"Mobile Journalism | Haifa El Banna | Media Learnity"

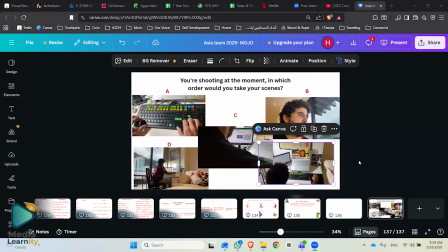Again, why is that really important? Not to miss the main three questions that any story has to rely on, which is what is happening, who is doing the action, and where the action is taken.
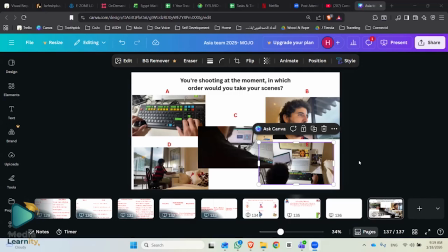And then, if we have these three elements, we have a complete story, actually. And then if we have extra time, we can go further with how this action is being done. For example, behind the shoulder can show us how, because we can see the screen.
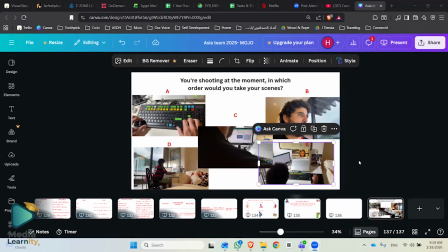The creative shot can show us what's done. Perhaps someone is watering some plants, and then with the creative shot, we can see a foreground of a rose or I don't know, a fruit, and then the face can show after.
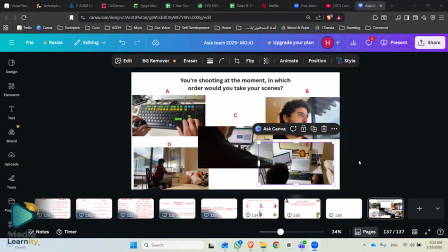So these are the main 5 shots we follow to not to miss any actions, mainly. This is the major thing. And then we can go creative with with the 2 other actions.
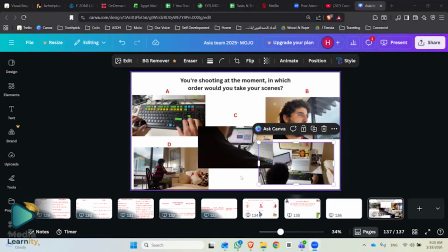And then, of course, every sequence, every single action, like he's writing on the computer, 5 shots. He's, I don't know, playing the guitar, another 5 shots.
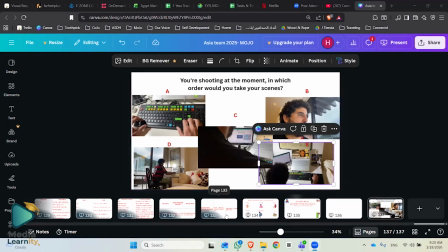Okay, so if we want to go and shoot a very, very short sequence, like 10 seconds in general, but let's make sure to shoot it in a sequence of 5 shots.
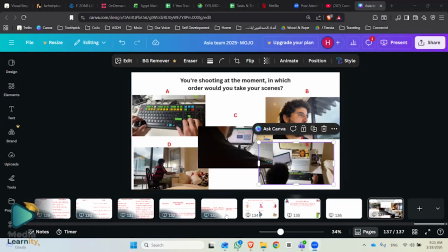So action, reaction, wide, over shoulder, and then creative. So as we mentioned, if we have these 3 shots, at least we have a story. If we have the 5 shots, then we are stronger in editing.
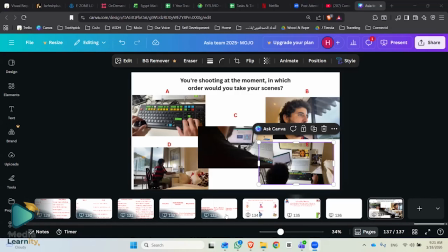And this will take us to the other part of why we do shoot or why we do tell a story. As we've seen in the video we just watched, the storytelling is more about not just the sequences, not just the shootings, but also having a message behind it. Like we have never watched any commercial, any movie, any journalistic story without having a purpose behind it. If I can show you another example as well. This as well is one of my favorite commercials. Okay.
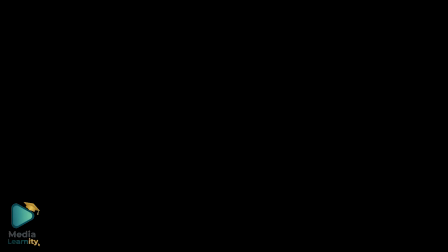And again, we give the examples with the commercials, but it also applies on every single thing we do.
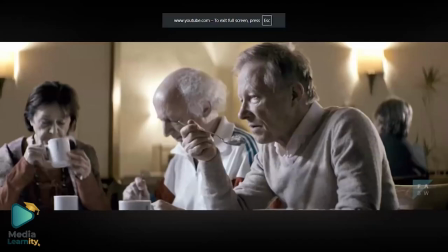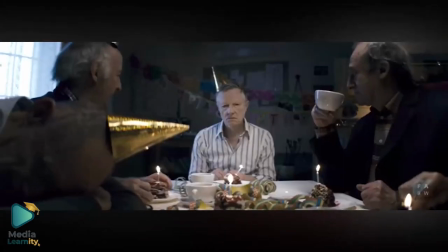Focus on the rule of thirds, on the lights, on everything we have mentioned as well.
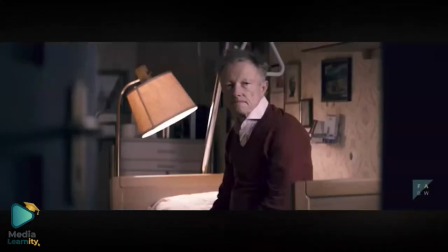Foreground, background, creative shot.